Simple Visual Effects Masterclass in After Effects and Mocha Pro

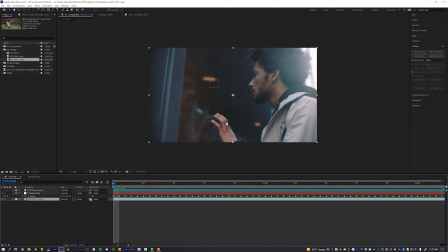4:16 So now what I'm gonna do is come over to the beginning of my composition, and I'm going to click on my VFX shot here.
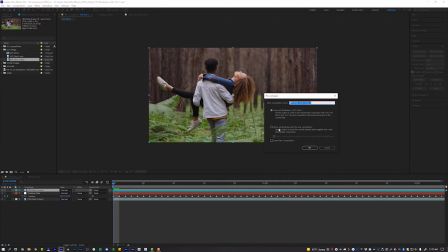4:22 And I'm actually going to pre-comp this by hitting Shift-Control-C on my keyboard, and I'm going to move all attributes to a new composition. And now what I'm gonna do is add corner pins to this pre-comp. I have the Video Copilot effects console, so I can hit Control and Spacebar to search for any effect in After Effects. I highly recommend it. It's a very fast way to kind of like get stuff done. It's a free plugin from Video Copilot, link in the video description.
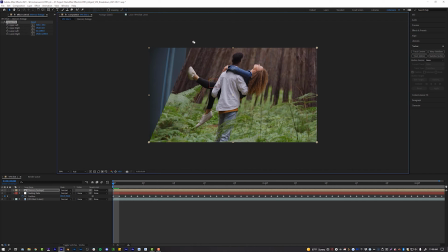4:46 Fantastic plugin. Anyway, what we're gonna do now is just kind of corner pin. And I'm gonna turn the opacity down by hitting T so we can actually see what we're doing.
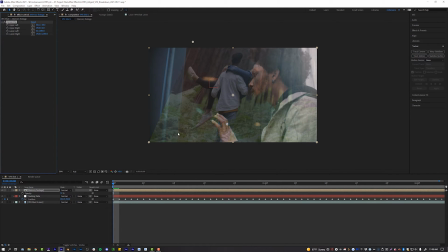4:54 And basically we're gonna try to match the dimensions of this window. So you can see that there's a hard line for us to kind of follow right here, which is really nice. So I'm just gonna kind of corner pin this to the best of my ability, and I'm gonna overlap that line, and I'll show you why in just a minute, but I'm gonna kind of overlap the line.
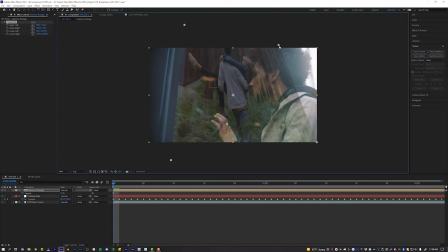5:11 I'm gonna quarter pin this to the best of my ability, and I have to kind of imagine where the window goes, but because we're on sort of a like weird skewed angle, something like this would work. It's kind of like a sideways rhombus situation, which is totally fine.
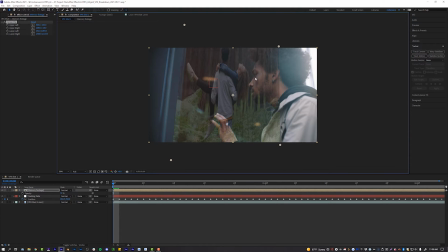5:26 But basically, what I want to do now is kind of move the footage into his eye line, because right now it's kind of like in a weird spot. So what I'm going to do is just kind of move this over here to his eye line so that he's looking at the memory, and this perspective kind of makes sense now.
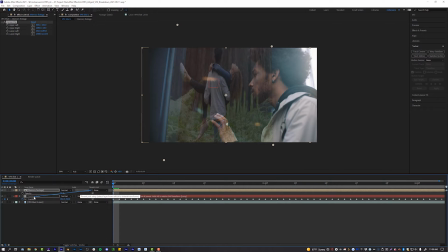5:41 So now the last thing I'm going to do is pick whip this pre-comp to our tracking date, and now that footage will kind of follow the camera movement very nicely. So now our footage is tracked to the scene and everything's looking real good. And now the next thing I'm gonna do is add a mask to my footage so I can follow this line right here.
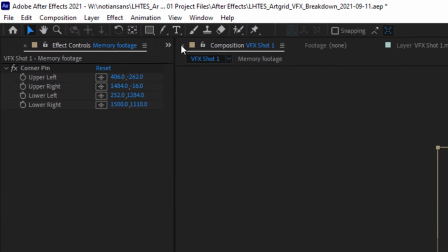5:57 So with that pre-comp selected, I'm gonna double click on my mask button up here, boop, boop.
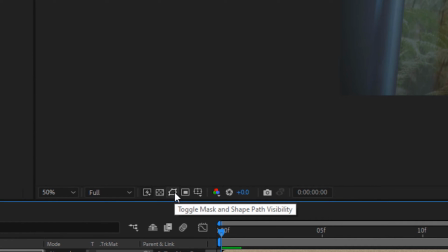6:02 And it will automatically add a mask to my video. You can't see it right now because the little mask overlay is toggled off, but now you can see that mask nice and pretty.
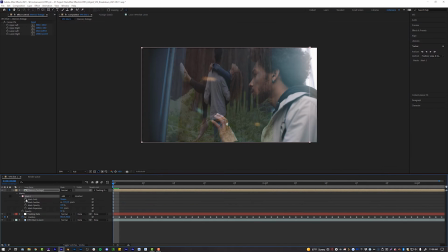6:11 And what I'm gonna do is set a mask path keyframe, and I'm gonna move this mask to line up with this hard line in the window. Okay, and we're at frame one, by the way. So kind of line it up there real nice.
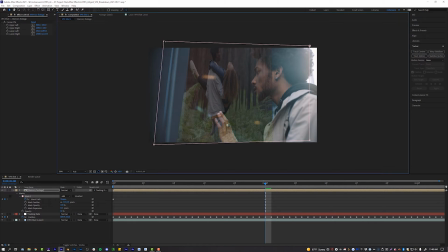6:28 Then I'm gonna come to 1 second and I'm gonna do it again and just adjust the mask a little bit so it stays within the bounds of that window. And I'm gonna come all the way over to the end and do the same thing. And just make sure that we're following this nice hard line in the window.
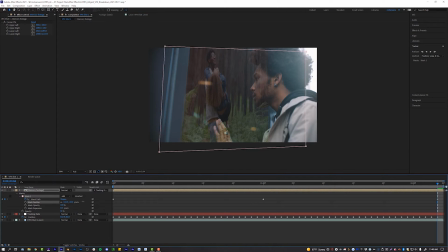6:45 And then the last thing I will do is feather that mask so it kind of blends a little bit more with that side of the window. And now the mask is kind of animating along with the camera, and we have a nice feathered edge along that side of the window.
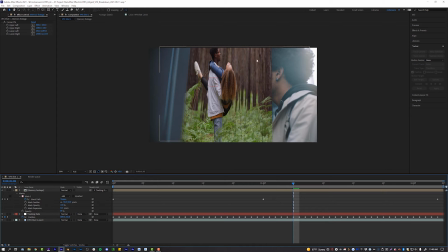6:56 So now when I turn my opacity back up, you can see a couple of things are happening here, right? We're gonna have to roto his face and his hand so it's going over this footage. And we're also gonna have to make the footage look like a reflection. And my favorite blend mode in After Effects, thank you for asking, I'm sure you're curious, is color dodge for reflections. My favorite blend mode for reflections is color dodge. So we can come in here and go to our mode.
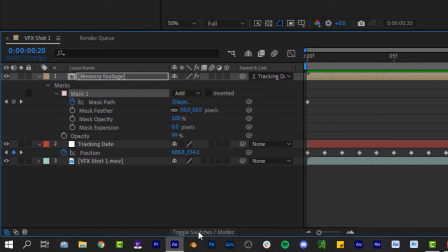7:20 And if you don't see this mode in After Effects, you can toggle and switch modes down here at the bottom, which should pop up with that mode.
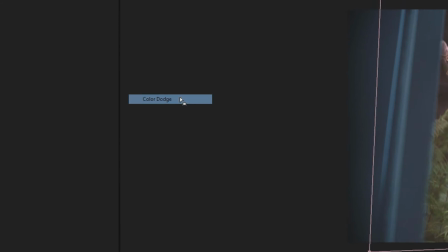7:26 And now we can change this to color dodge. Looks pretty good.
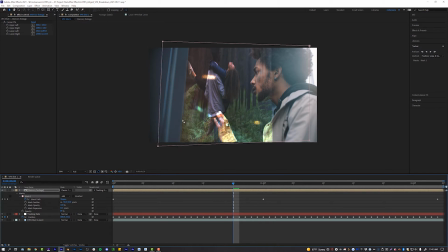7:30 And we could also maybe try classic color dodge, which is actually giving us a nicer edge here on the window, but I like color dodge normal. So we're gonna go with color dodge. And the reason I like it is because we can still see the original reflections that are in the reflection, as well as making this look like a reflection.
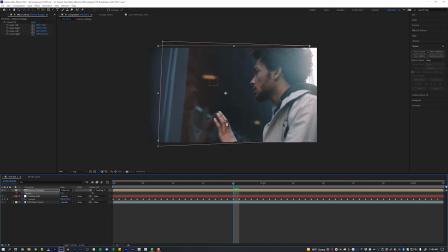7:47 And it's gonna really look like a reflection when we hit T. I'm gonna turn this all the way to zero so we can see our original reflections of his hand and his face here. And I'm gonna slowly kind of turn it up to the point where we're not losing his reflection completely, but we're still seeing this reflection.
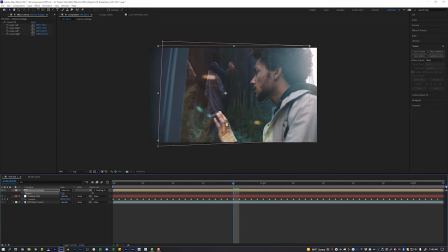8:01 So right about 43%, but I like even numbers. So we're gonna go to 42%, and that's looking good. So the next thing we're gonna do is rotoscope out his hand and his entire side of his face here so that our reflection layer isn't going over his skin, because that doesn't look right. It has to be behind him in Z depth or whatever. So I have tutorials on the RotoBrush 2 tool that you can watch.